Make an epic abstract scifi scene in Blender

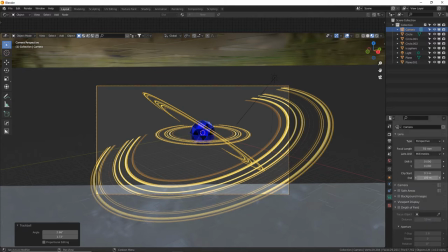16:33 So go to your camera settings, change your end to 1000 or 10,000 if you need to.
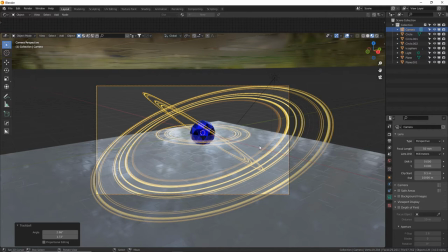16:40 Add another 0 in there just for good measure. And there we go. Wide angles look really cool for this type of art.
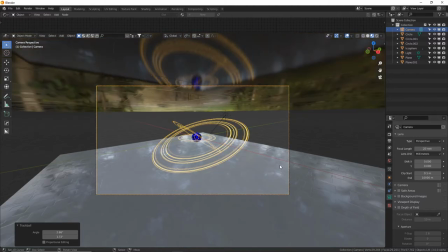16:46 So let's do a 20 millimeter lens, GZZ to zoom in a little bit.
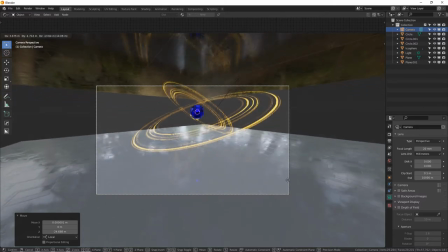16:52 And let's put it close to the floor, because I've found that that looks the most dramatic.
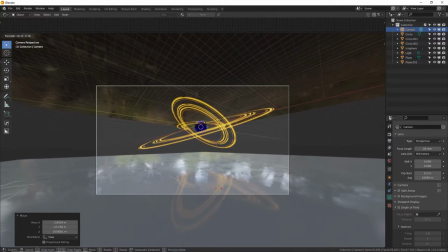16:56 You can press RR and hold shift to carefully rotate your camera up. Maybe give it a weird Dutch angle just to make things more abstract.
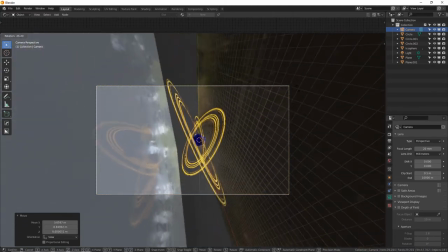17:05 That looks cool. We don't know what's up or down. Maybe it's a canyon. Maybe it's a room.
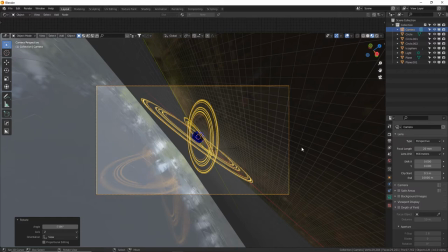17:11 We don't know. 45 degree angle is so mysterious. All right, now to help this scene look better, we're going to add a wall around this.
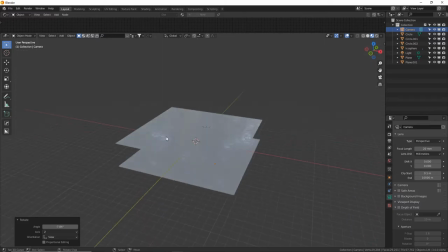17:18 Let me press 1 because I'm getting dizzy. There we go, flat view. I'm going to add a circular wall around the edge to help with the reflections.
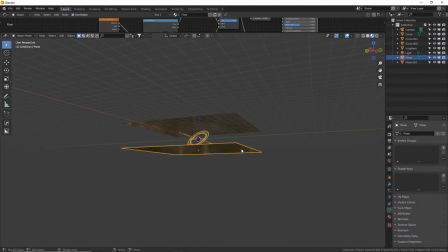17:24 And I do think my floor is still not big enough. I'm going to select my floor, tab into edit mode, and look at that. The top one's already being edited because they're linked copies, right? They're clones of each other. S for scale, and make it pretty big. The size really doesn't matter. You can't go too big. It's fun to have room to move your camera around if you want.
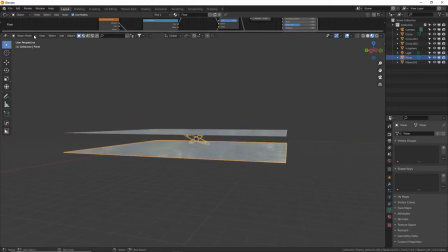17:42 Now let's make a tab out of edit mode. So now we're in object mode over here. Shift A and make a cylinder with lots of faces. Let's do maybe 300. Size it up. And once it pokes through the floor or the ceiling, I'm going to size it again with S,
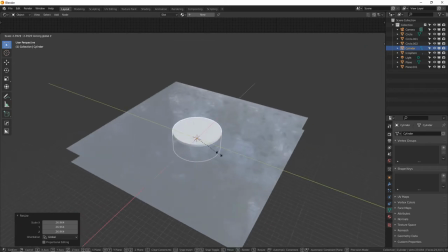17:59 but Shift Z, which means scale, but not on the Z axis, just on the X and Y.
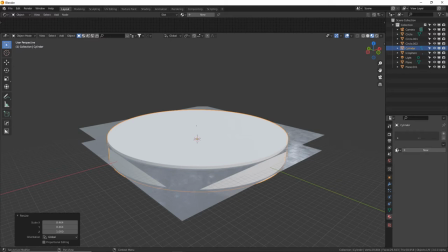18:05 All right, cool. Give it that same texture, floor. Press 0 for camera view.
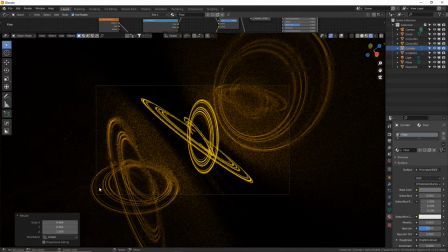18:11 All right, now here's my render view so far. The floor is reflecting my rings, which looks cool. If you want them to be more reflective, you want to darken your roughness map. But to add a point of interest in the center of our art, I'm going to add a glow to the core.
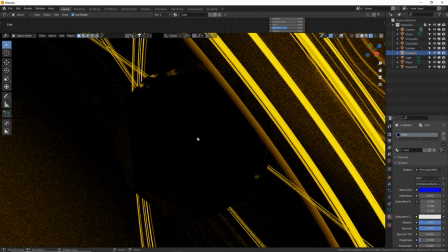18:25 So I'm going to select my icosphere, press period on my numpad to zoom right into it, and let's go to object mode to make this a little bit easier.
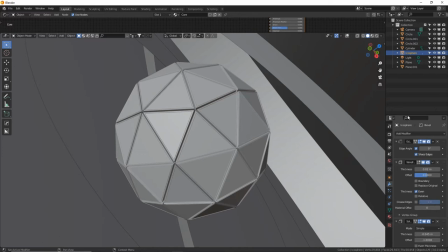18:33 We're going to add another modifier here, and this is going to be the displace modifier, which is going to break apart our mesh just a little bit to see some light coming from in between the cracks.
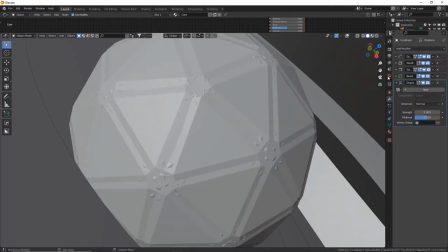18:43 So add modifier, displace, click on new to create a texture.
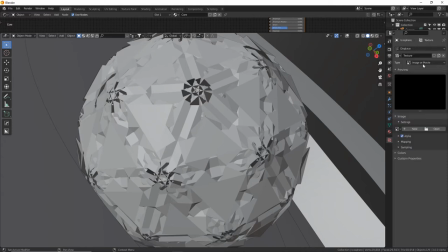18:50 And if you click on these little white and dark bars over here, it'll take you right to the texture settings, which is also down here in the texture tab. Change from image or movie,
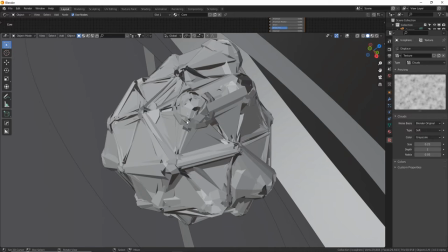18:58 change it to clouds. Now this displacement is very strong. As you can see, it's destroying our core.
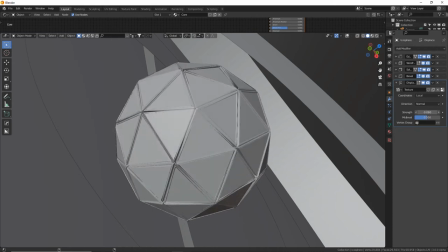19:04 Let's turn the strength down by holding shift, put it down to something a little bit more manageable, like below 0.1. I'm going to hide these modifiers so we can get back to the very first two, which is the edge split and then the displacement modifier.
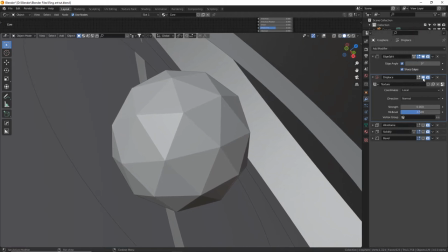19:18 Let me stretch this out a little bit. There we go. Now watch this. If I increase my strength, look what happens.
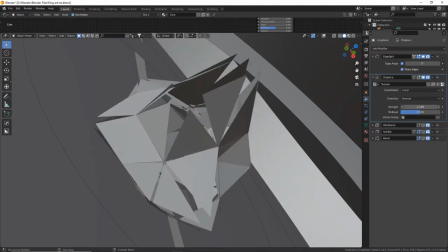19:24 Distorts the edge split triangles all over the place. If I didn't have edge split on, they would stay connected.
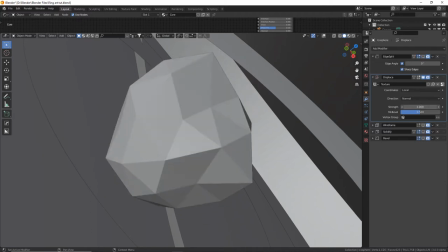19:30 See, just like that. This is a normal, what you would expect. But with the edge split, they're all separated.
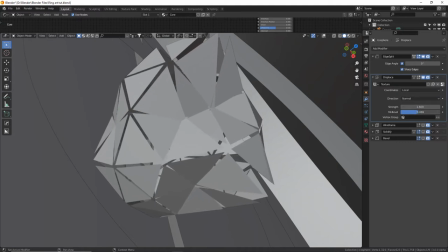19:34 We can also further play with this mid-level to break these apart even more.
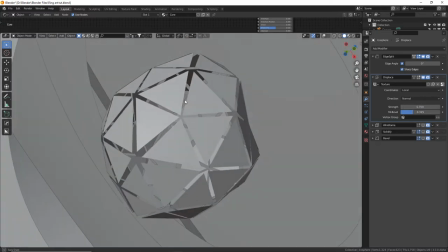19:40 And yeah, that's really fun. Lots of possibilities there for some cool random shapes.
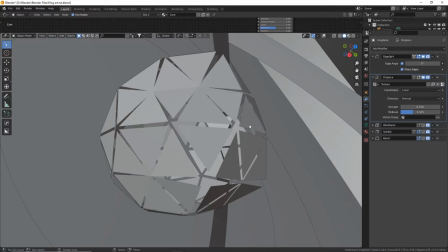19:46 And just to add some interest to something that otherwise would just be sitting there, we're going to add some wibbly wobbly distortion to it. We can also control where the distortion is coming from an empty. So instead of coordinates of this texture being just local, according to the object,
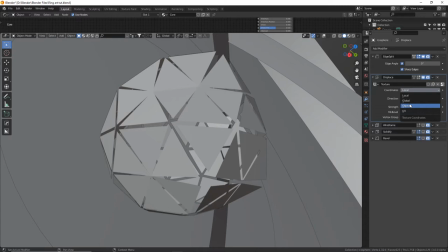20:03 we are going to give it an object to take location from another object. So I'm just gonna click right here to put my 3D cursor. Oh, I got my overlays turned off. Turn it back on. There we go. Little switch right there is very handy for cleaning up your display.
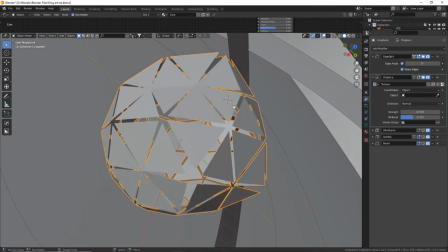20:16 So I'm gonna click right here so I know where my 3D cursor is, and I'm going to do Shift A, empty, and then plane axis.
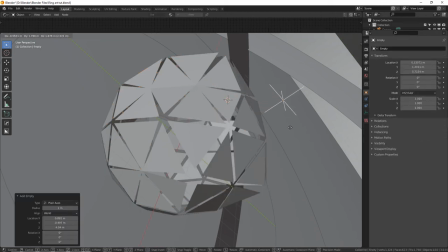20:22 So here we have this empty object. It's not a mesh, it's just an empty placeholder. I'm gonna move it over here.
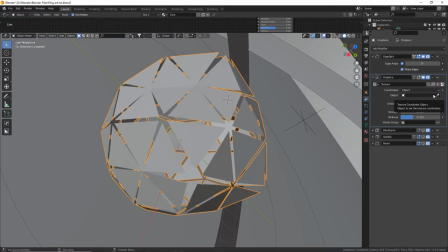20:28 Now click back onto your core. Under the object, we're gonna do the eyedropper and put it over the empty and click.